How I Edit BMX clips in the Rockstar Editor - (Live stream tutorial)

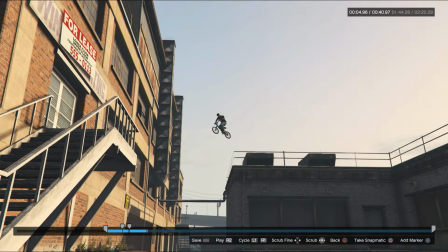(74:26)
You can sometimes get better results like this by leaving it on one for longer.
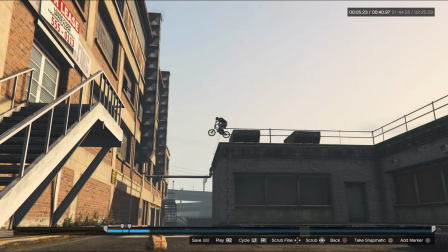(74:31)
So that to the point of landing on the grind, and then we can move the camera.
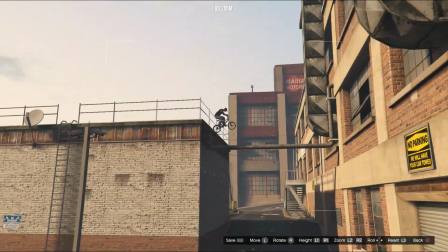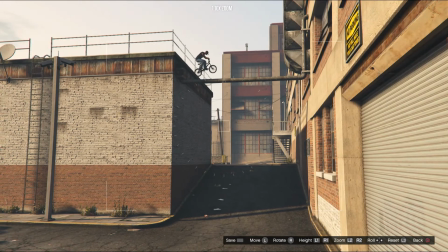(74:47)
You always want to be highlighting your background, so like see here, or if it was say here,
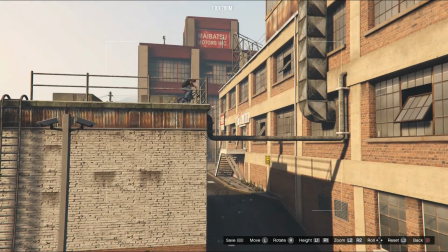(74:53)
my character could get visually lost in the background.
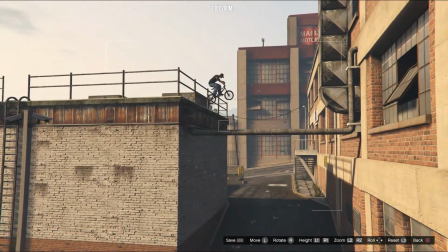(74:56)
You don't want to be doing that. You want it always to be a clear, precise picture, a concise picture of what's actually happening.
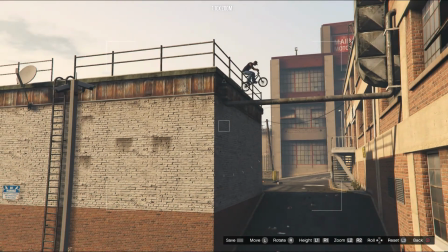(75:05)
So right here we've got the nice cloudy background.
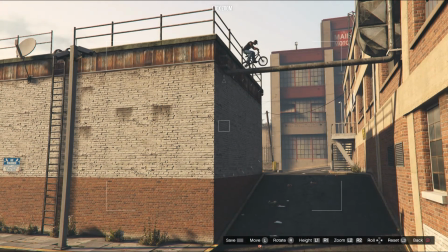(75:09)
I might just bring it down a little bit, and then that's really showcasing the height.
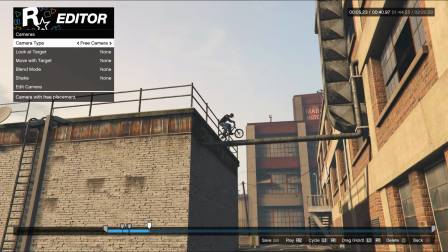(75:16)
You'd almost
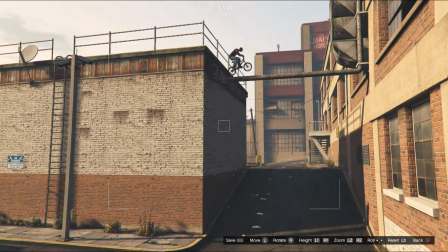(75:21)
don't have to edit the camera to track on this one. You could just have it here.
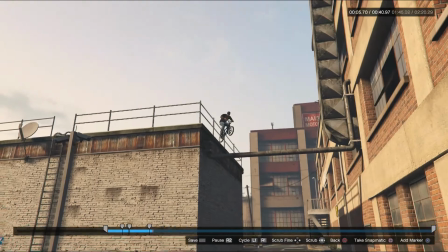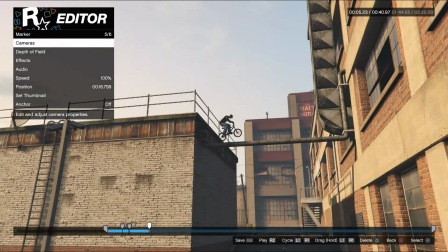(75:31)
Adding a little bit here, so you can put a little bit more speed on it.
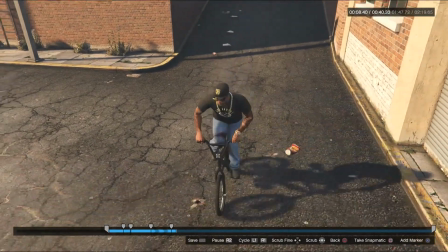(75:36)
Yep. And then back to 100 here. So on the whole,
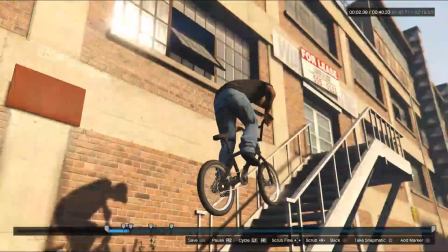(75:45)
it was a little bit difficult to do this one, but I think leaving that big long camera angle in,
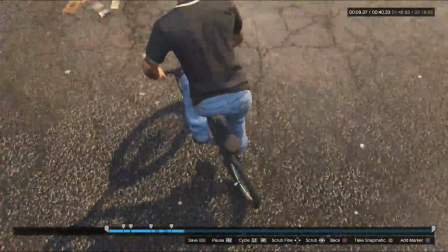(75:50)
showing the big 180, the grind, and then down really simplifies it, but it really shows how big it was too, height-wise.
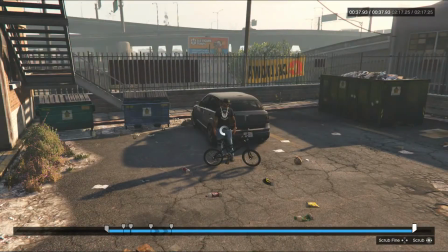(75:59)
So I think that's actually quite a nice way to have done that, and then I ended up standing behind the bike because I was so exhausted. So that is also another good way to like finish the video,
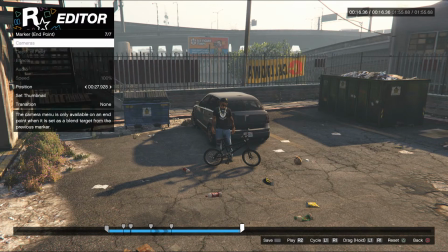(76:09)
is me climbing off the bike and then standing there like that. So maybe
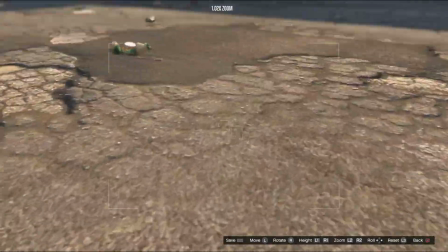(76:18)
here we might just add another one here, and then that way we could get like a nice little
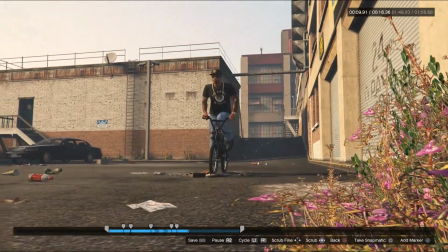(76:27)
follow off, like for the close of the video. So that might track around there.
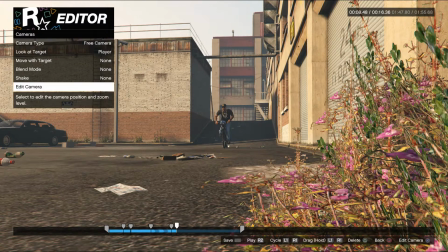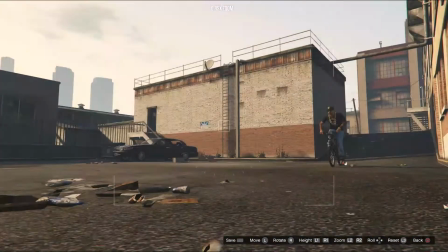(76:38)
Kind of want that nice hazy background. It's actually pretty nice.
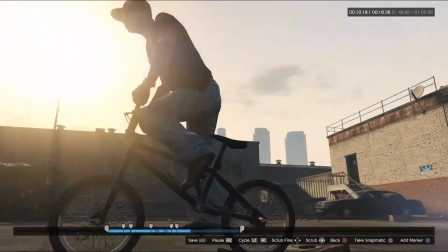(76:42)
So these are all factors that you got to think about when you're editing too.
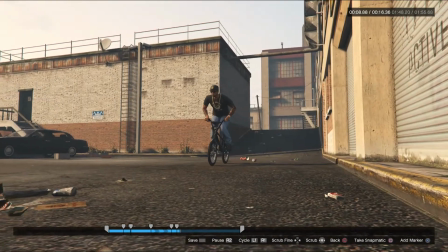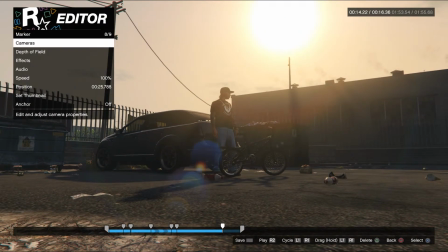(76:54)
So what we'll do from here is the same as I showed earlier on,
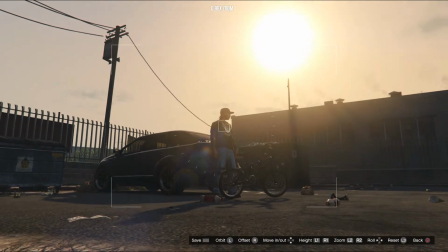(76:59)
is editing the camera to look up and away,
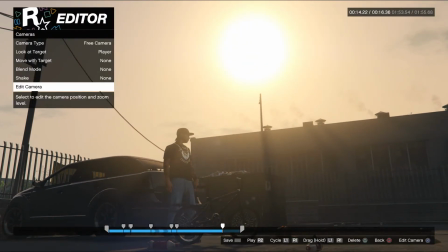(77:04)
maybe, and we'll put some slow blend on here, blend mode smooth,
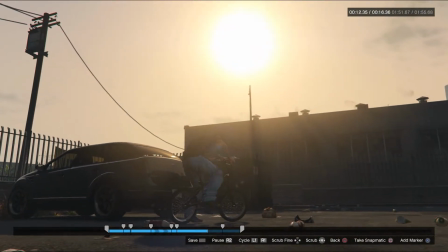(77:10)
and that should just slowly pan the camera away from me when the video ends.
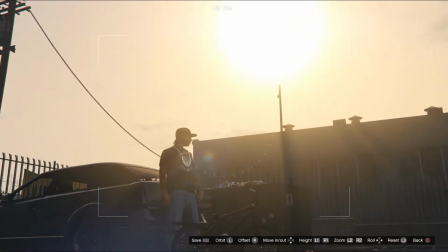(77:17)
Now I'm going to edit that a bit further because I want it to zoom in a bit more. We'll put it to about there.
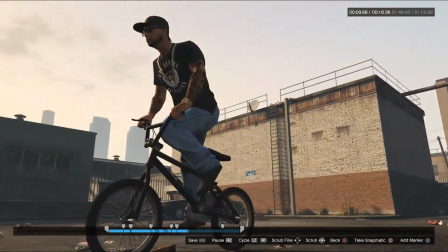(77:23)
So now we should get a nice linear way to finish the video.
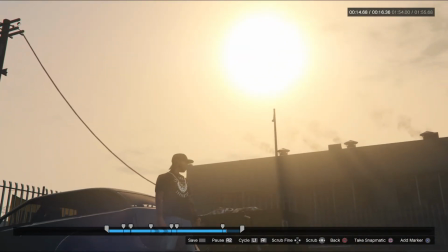(77:27)
Climb off the bike. The camera zooms in. We might even just put...
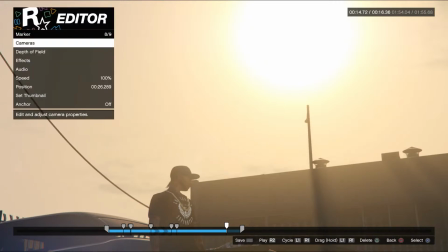(77:33)
You could even put a little bit more on this and like move it to here, and so it takes a bit longer, and then you could actually zoom it right out to like a nice
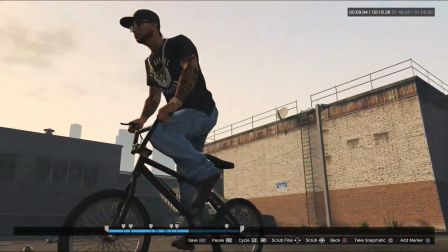(77:44)
finish basically. So let's see how this looks here. Panning it around.
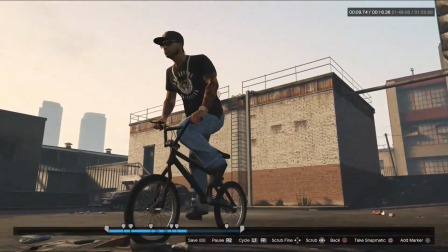(77:52)
A little fast, so let's bring it back to here, and I think that's a perfect way to end it. Yes, Aiden, I will probably be on tomorrow.
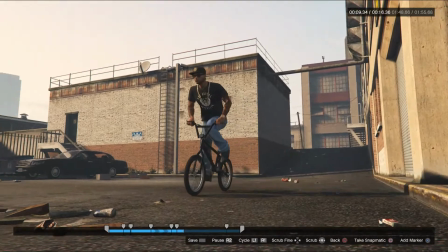(78:03)
It's a little bit more, it's going a little fast, so these are the things I think about when I edit my videos.
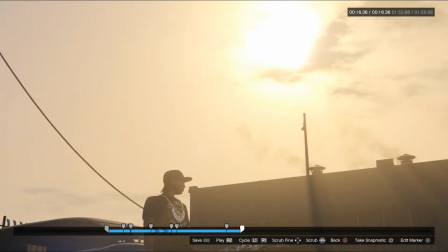(78:09)
Like, I know it probably seems silly, but see that there, when I edit this shit later tonight, that's just going to be a perfect way for it to finish, and then we'll stretch it out so it takes longer.
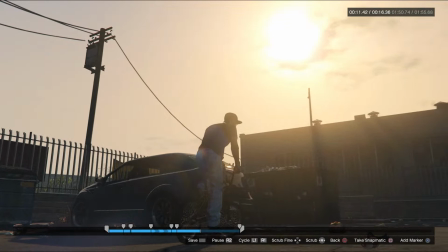(78:18)
It's not going too fast, but it's just nice and slow. Fading away.
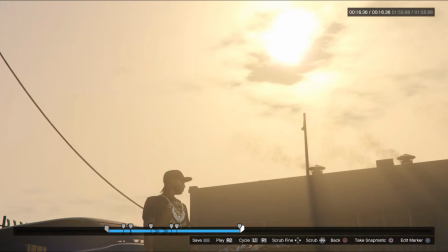(78:26)
Cash money.
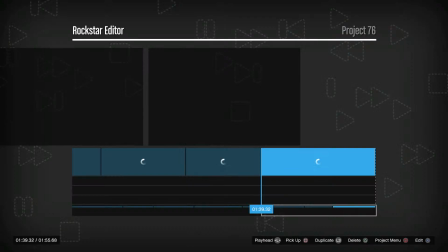(78:30)
So that's perfect for me. So we'll save that. It's now added to the project.